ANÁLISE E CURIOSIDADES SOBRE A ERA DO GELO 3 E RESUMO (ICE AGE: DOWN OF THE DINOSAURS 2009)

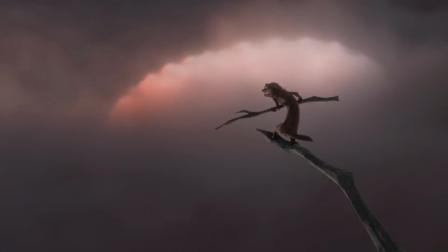Como seria o Rudy, referências escondidas e como o filme foi feito. Eu sou o Junior Dino e venha comigo descobrir as maiores curiosidades sobre A Era do Gelo 3. Se você cresceu assistindo os filmes da franquia A Era do Gelo, esse vídeo foi feito pra você. Então deixe o seu like e se inscreva no canal.
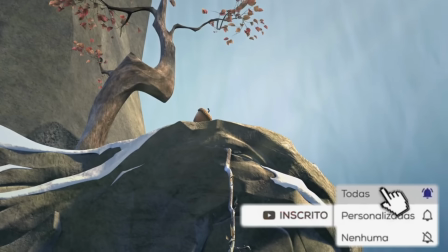Scratch fareja a neve em busca da sua tão desejada noz e acaba se encontrando com uma fêmea de sua espécie.
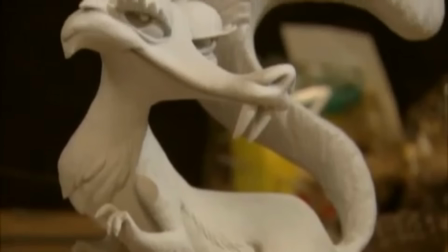Essa é a Scratchita. Ela foi criada para ser tudo o que o Scratch não é. Bonita, inteligente e formosa.
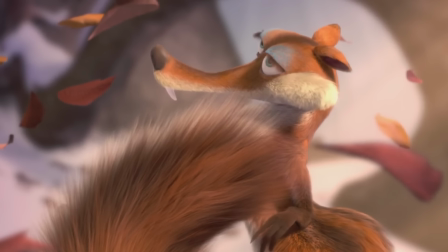Os animadores queriam que seus pelos fossem tão graciosos como o de um Golden Retriever.
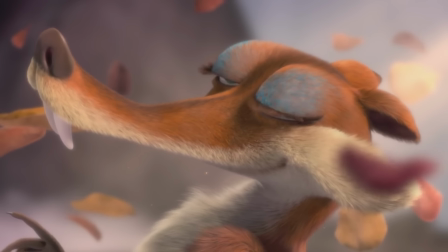Ela precisava ser linda para que Scratch se apaixonasse logo de cara.
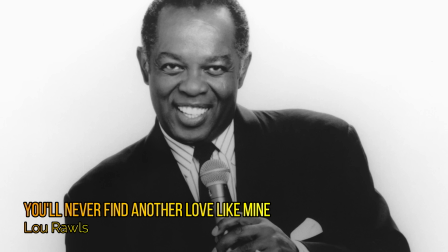A música You'll Never Find Another Love Like Mine do Low Rolls deixou essa cena muito engraçada.
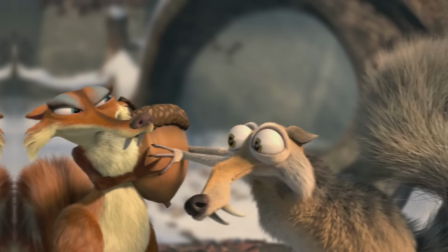O problema é que a Scratchita achou a nós e os dois brigam por ela e caem de um penhasco.
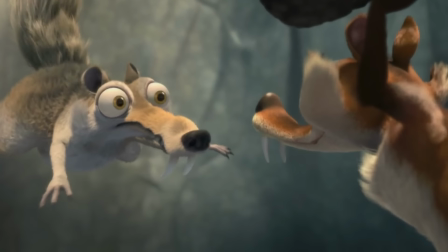No meio da queda ela revela que pode voar,
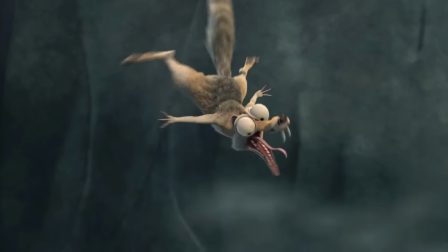assim como um esquilo voador Ela vaza com a noz e Squat continua em queda livre Ele tentando esticar a pele pra voar é muito bom
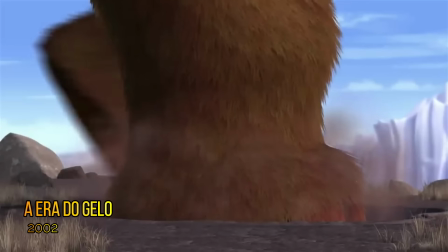Squat se arrebenta no chão e assim como no início do primeiro filme ele é pisoteado
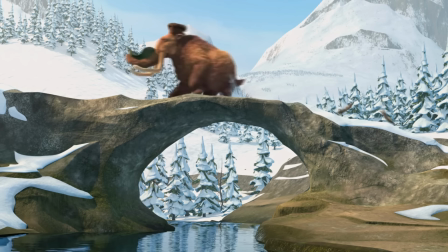Manny está desesperado porque ele está grávida Ele acha que ela está dando a luz,
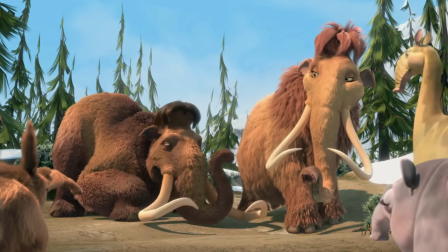mas foi apenas um chute Ah, você matou papai de susto Enquanto isso, Diego tenta caçar uma gazela.
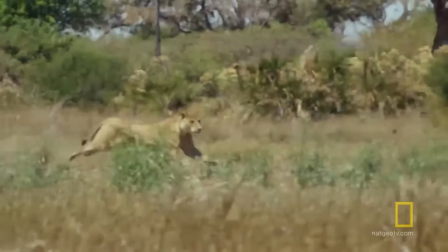Essa cena foi inspirada nos documentários animais da National Geographic. Mas Diego está perdendo seu instinto selvagem e se cansa.
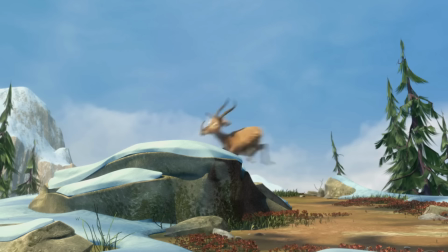E ainda a gazela tira sarro da cara dele. Isso é hilário.
Meus cascos estão queimando, brother.
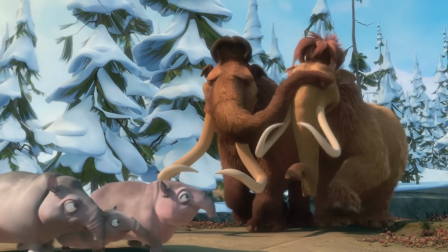Estão queimando.
Manny está tão ansioso pela chegada do bebê que até já construiu um belíssimo parquinho para a criança.
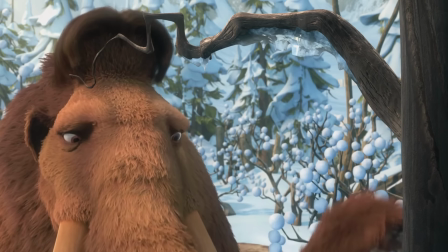Isso é fofinho, mas fica claro que Manny acha que pode proteger o bebê da natureza.
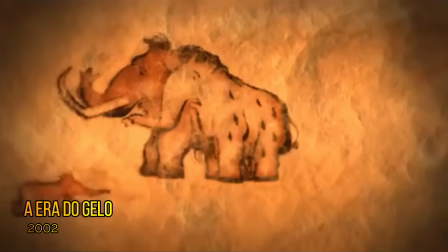A causa disso é que no primeiro filme descobrimos que ele já perdeu sua esposa e filho antes, e não quer passar por isso de novo.
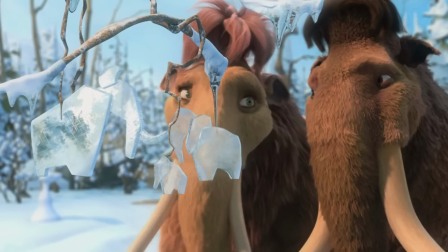É muito legal como os três filmes desenvolvem muito bem essa questão do Mene ter uma nova família, depois da tragédia em seu passado.
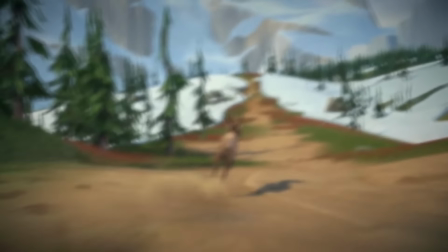Diego desabafa com Mene que está ficando domesticado, e que precisa seguir o seu caminho sozinho.
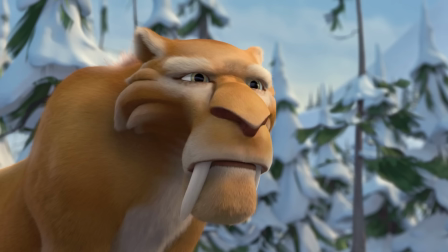Manny fica insultado com isso, e Diego vai embora, e Cid percebe que o bando está se separando.
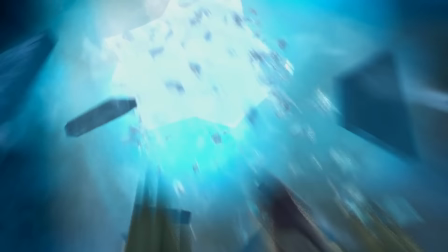Enquanto está sozinho andando pela neve, o gelo se quebra, e Cid vai parar em uma caverna, e encontra três ovos misteriosos.
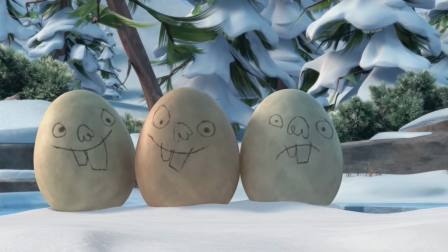Cid os leva para fora e desenha rostos neles, mas os ovos saem rolando pela neve,
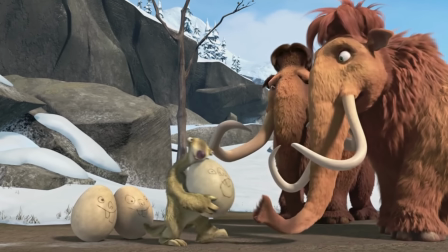e felizmente com a ajuda da Ellie, os três ovos são salvos.
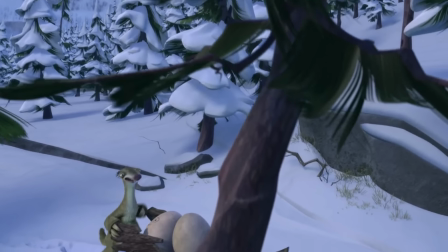Manny insiste que Sid devolva os ovos, mas para protegê-los da chuva, Sid vai levá-los para um lugar seguro.
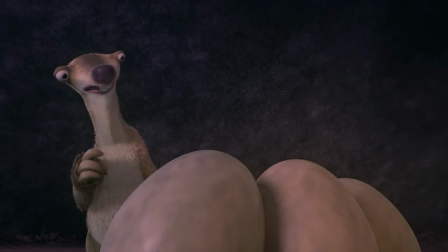A chuva passa e a luz do sol surge iluminando os ovos e criando a primeira ultrassonografia da história.
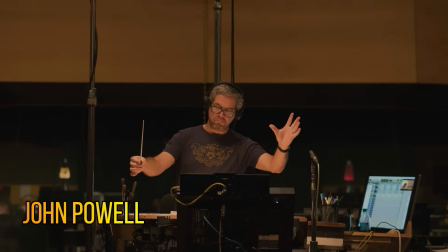Essa cena é linda, ainda mais com a maravilhosa trilha do John Powell, que retornou para compor a trilha sonora desse terceiro filme.
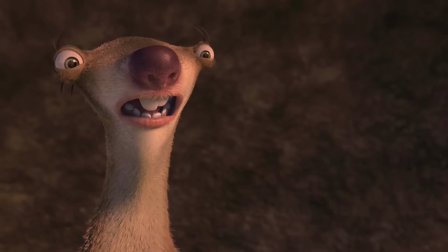E para ficar ainda mais tocante,
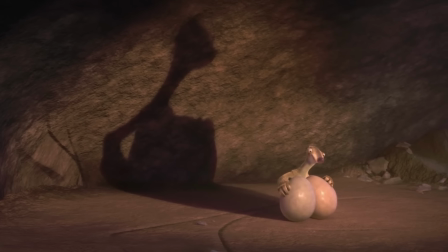a sombra de Cid com os ovos faz parecer que ele está grávido É um detalhe sensível e muito bonito
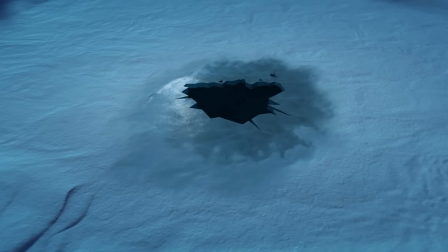Algo faz o chão tremer, e seja o que for, está furioso, porque descobriu que seus ovos desapareceram
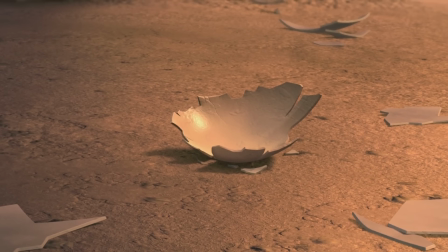Pela manhã, Cid tem a surpresa de que os ovos eclodiram e deles nasceram três dinossauros
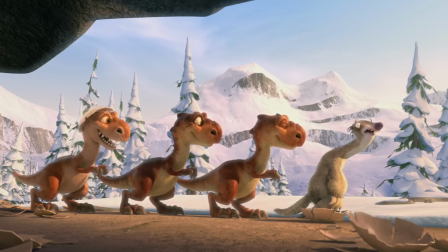que imitam os movimentos de Cid e pensam que ele é a sua mãe.
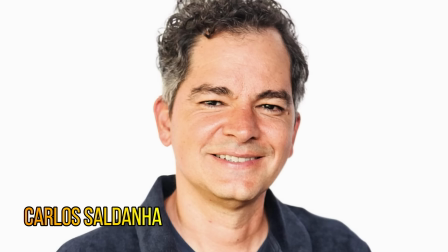Em inglês, a voz dos bebês dinossauros é do brasileiro Carlos Saldanha, que voltou para dirigir esse terceiro filme, agora ao lado do co-diretor Michael Termeyer, que depois desse filme assumiu a franquia.
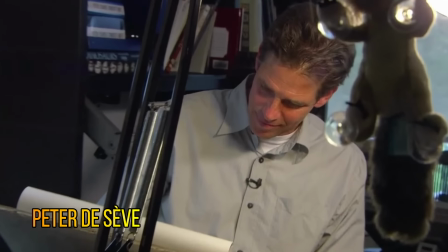O desenhista Peter Dicev, que criou os personagens,
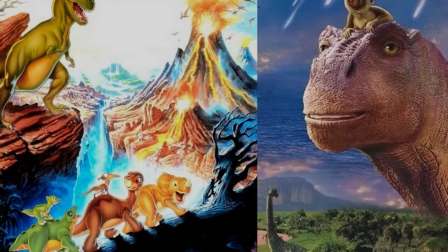tinha o grande desafio de criar dinossauros diferentes de tudo que o público já viu antes na cultura pop.